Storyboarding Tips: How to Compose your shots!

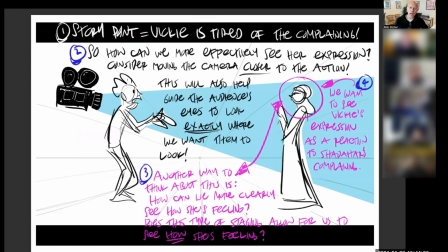4:09 We're getting great information as to how near or far away they are from each other. We're getting great overall silhouetting body language and acting. And we can still see Vicky's attitude, but we're not telling one particular character's point of view. So to start off with this would be great. And then going into this for more specificity helps.
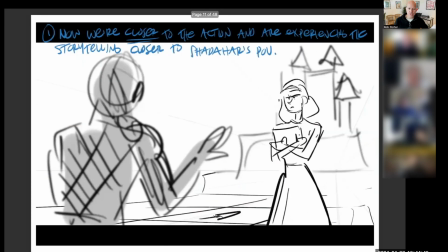4:28 It's also, this is 1-point perspective versus 3-point perspective.
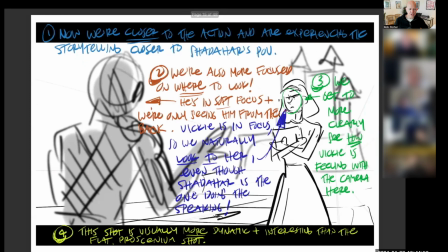4:33 We have multiple vanishing points in a shot like this. This shot is visually more dynamic and interesting than the flat proscenium shot. Then we hear something off camera, and this might be the part where he says, I can clearly take a shot here.
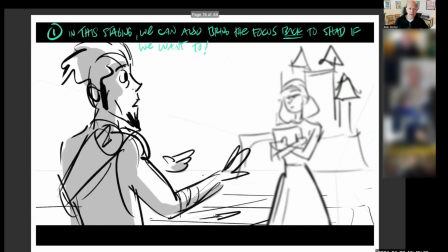4:49 And she says, well, that's great, but what about the guys who made a reservation? And here's something off camera. In this staging, we can also bring the focus back to Shadowheart if we want to. And this is what I would talk about, or I would call part of the chess move. Remember, the chess move is thinking down our story road, looking down the story road and seeing,
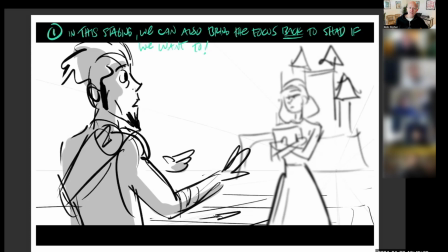5:08 what's coming up around that corner that I need to set up and I need to reveal. And if the next story point is to reveal that there are a couple of guys that have been hiding in the forest and they made a reservation and now they've made themselves visible to claim the reservation spot,
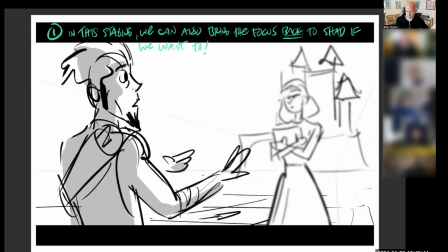5:24 can I tell that next story point in this shot? And if I stage a shot like this, what I can do is get our guy looking here. And by turning his head to a profile, we bring the attention back to our main character. We can also rack focus to emphasize where we want the audience to look.
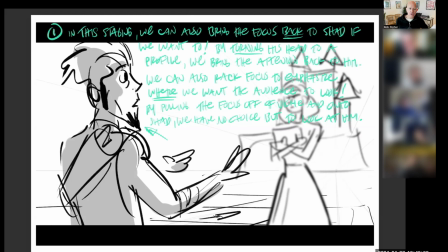5:41 And by pulling the focus off of Vicky and only on Shadow, we have no choice but to look at him. So now he hears something, and his eye directions also tells us he's reacting to something or someone off screen.
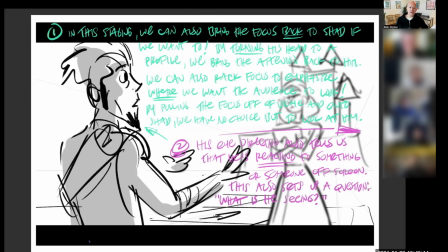5:54 This also sets up a question: what is he seeing? And so this also helps pay off the idea, and this is part of the chess move. This is a question that needs to be answered, and which also helps motivate the cut to reveal the answer.
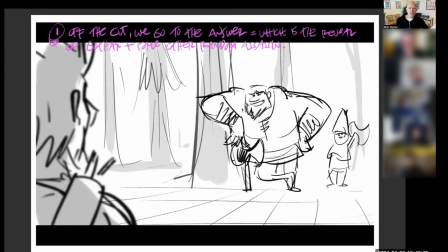6:08 So boom, off the cut, we go to the answer, which is the reveal of Gothar and some other random assassin waiting in the forest.
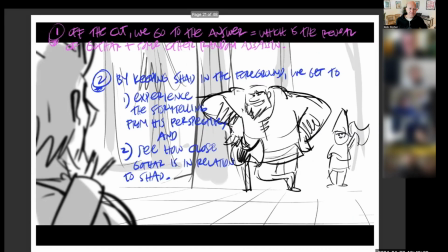6:16 And we're in and over the shoulder. By Keep Shadowheart in the foreground, we get to experience the storytelling from his perspective and see how close Gothar is in relation to Shadowheart. This gives us another great spatial relation of knowing how near or far they are.
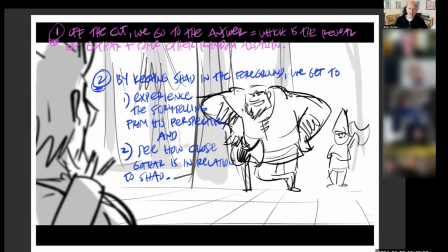6:31 And it connects him in the shot. It is telling his story. We're learning this information from his perspective. And here's tip 3. Use your perspective grid to guide your audience's eyes to look exactly where you want them to look.
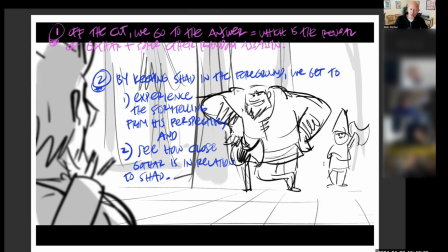6:46 So this is how I end up doing it. I put my vanishing point somewhere over here. I know that I want my focal point to be right here. And so I start drawing my lines this way to guide my eye to look over here. And of course, when they make the final film, are they going to have a giant grid on the ground?
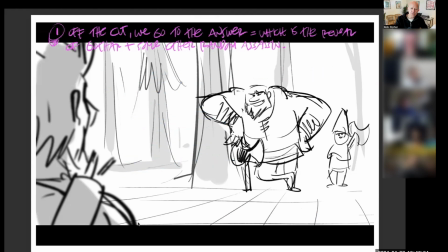7:03 No, they're not going to. Doesn't matter. You can use it in your boards and it'll help tell the story more clearly.
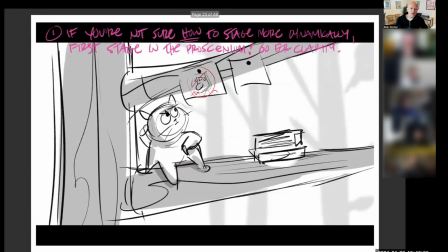7:08 Okay, here's another shot. This is from this is actually from a previous student who did this class, and I redrew it, but he used a cat character to be our assassin. I thought it was really cute. And so if you're not sure how to stage more dynamically, first stage the proscenium, go for clarity.
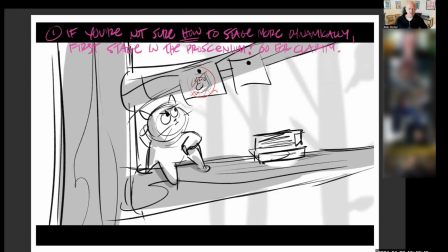7:24 So this is the same lesson I just gave you, but a different version. So our cat character's in the tree. He's looking at this image of the king that needs to be killed. He's got some books on assassinating, very, very proscenium. And how can you make it a little more dynamic? What's important to see in this shot?
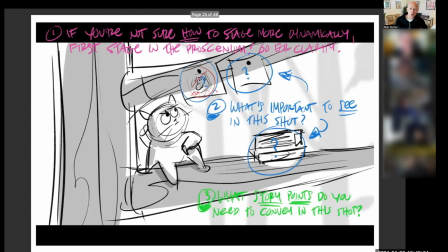7:40 So those are the big questions we want to ask. What story points do you need to convey in this shot?
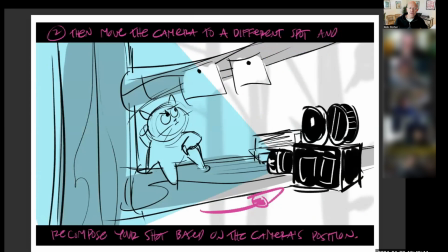7:46 So number 2, then move the camera to a different shot and recompose your shot based on the camera's position. So I want to be more dynamic. I want to look a little bit more on the cat and have, I think, these pictures and books closer to camera.
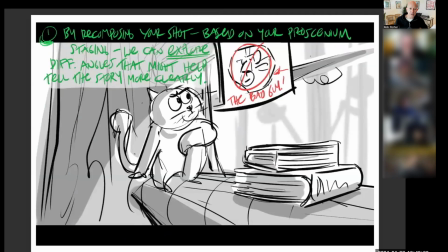8:00 So I'm recomposing the shot here. So I'm going from here to here. By recomposing your shot based on your proscenium staging, we can explore different angles that might help tell the story more clearly. But the bigger question is, you've got to ask yourself, what is the point that I want to convey to my audience?
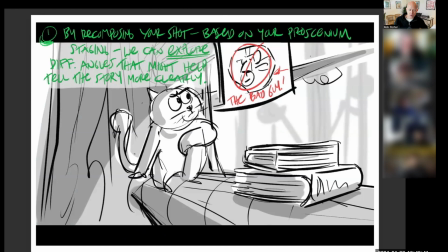8:18 What do I want them to learn? What do I want them to see? And then figure out where to put your cameras based on those questions. Every time you stage your shot, you're attempting to answer the question that you've asked yourself.
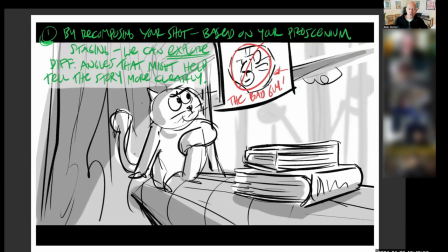8:33 What do I want to learn? What do I want them to see? How do I want them to experience it? And also, how can I make it more dynamic? A shot like this is more intimate since we're closer to our character.
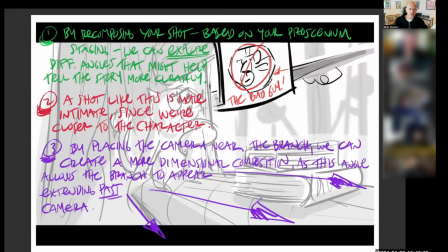8:45 And by placing the camera near the branch, we can create a more dimensional composition, as this angle allows the branch to appear extending past camera. So this is more dynamic. Also, part number 4, we also end up composing to show only what's important to see.
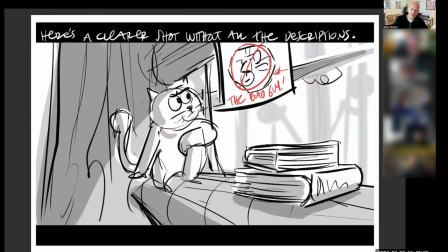9:02 So here's a clearer shot without all the descriptions. We have a cat looking up and it has a circle slash saying the bad guy, so we know who he wants to kill. And compare the new staging with the original. So we'll go back and forth. One is a little simpler and one's a little bit more dynamic.
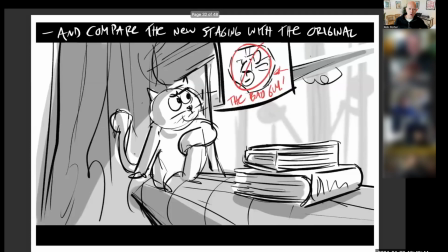9:20 And I could actually even, we could even push it a bit more on this shot. But I think it feels more intimate. It feels like we're almost sitting on the branch with the cat. Where this one, we're just standing outwards from him.
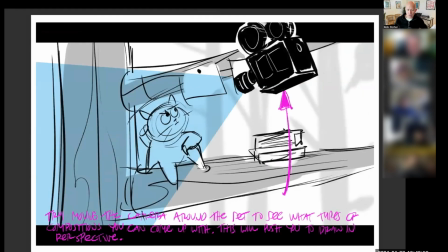9:33 Does this mean this version right here is any less valid?
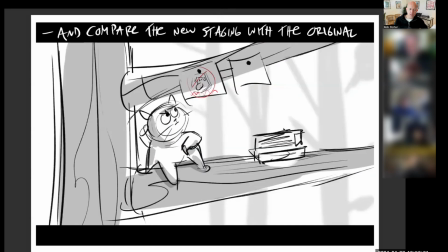9:37 No, it's not. If you want to tell the story more into like this, that's fine. A shot like this you could even start a bit wider so that the contrast is greater from here to here. And maybe you could frame out so that I'm going to make a border.
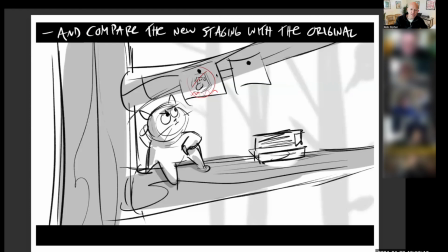9:52 So his head is about this small, and this entire composition takes up this much room, and I'd fill out a little more information. It might be a great way to start off our shot. It might be a great way to give as an establishing shot for our character,
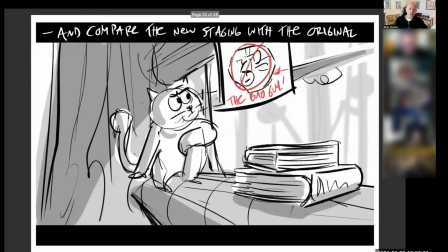10:06 and we could slowly drift in and then cut to this shot here afterwards when we want to see what he's looking at. We could even be more curated in the experience. We could even start on a close-up of this sign and slowly pan down to the cat studying it. We can cut to a reverse angle if we wanted to over this piece of paper and looking at the cat,
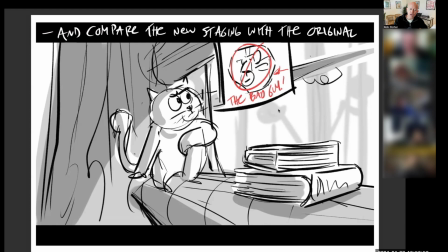10:26 studying it and watching his eyes dart back and forth as he's looking at the image of the character. So there's different ways to tell the story depending on what it is we want to say.
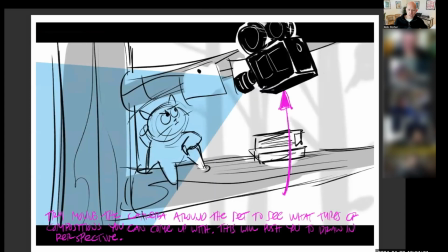10:37 Try moving the camera around the set to see what types of compositions you can come up with. This will push you to draw in perspective. So I just brought the camera up higher just to see what it might look like.
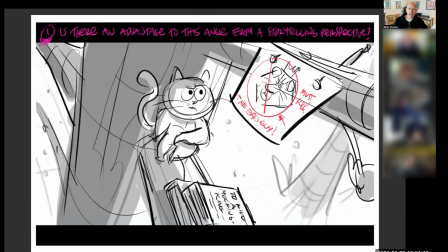10:50 Is there an advantage to this angle from a storytelling perspective? Well, this shot might help because look, now I'm really focusing on this thing that says the bad guy must kill. To kill a mockingbird, or he's got books on killing here. But the whole point is this might be more dynamic.
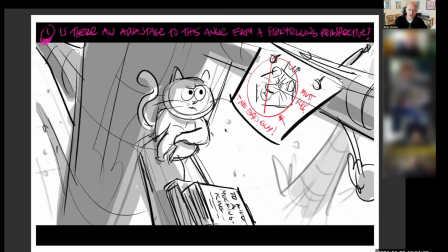11:08 This might be more interesting, and it might focus our eye on something. And this off-kilter angle, it's sort of like a Dutch angle. It might make you feel a little more uncomfortable, and that might be the emotional feeling we're going for.
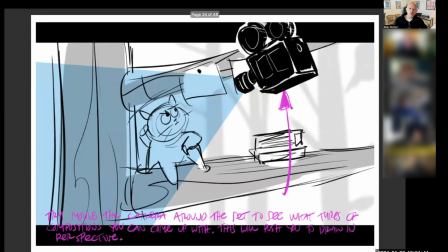11:20 So the bigger point is try, based off of your proscenium staging,
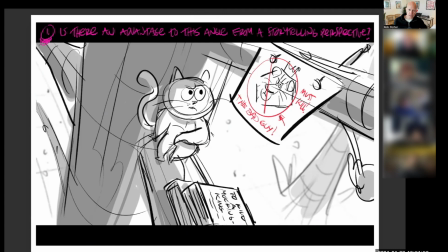11:26 to put the camera in different angles to tell the story slightly differently based on what it is you want to convey to your audience. It's a great story. It's actually a great way of generating ideas for stories, but also a great way of just warming your brain up and becoming very adept at
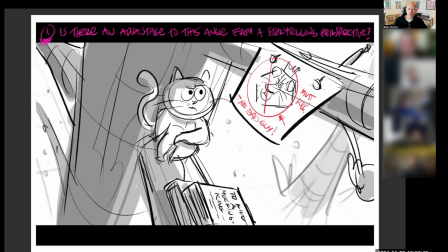11:42 moving the camera around your virtual set that is all locked away in your brain. How does this composition make you feel in comparison to the previous composition? Do we learn more from this shot than the previous shot? I don't know. Maybe we do. Maybe we don't. Tell me what you guys think.
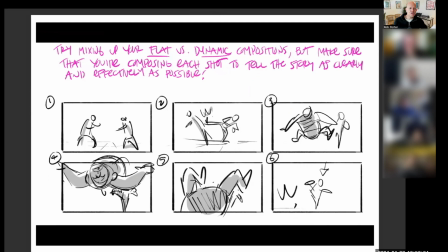11:57 So this is the last part of this demo, which is try mixing up your flat versus dynamic compositions, but make sure that you're composing each shot to tell the story as clearly and effectively as possible.
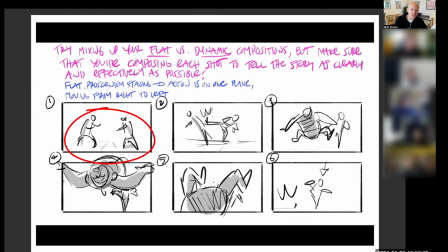12:10 So we have flat in panel one, we have flat proscenium staging. Action is on one plane, moving from right to left. So we have a guy here, and one guy does a big kick to the side and kicks him right in the gut. Very classic sort of Jackie Chan staging.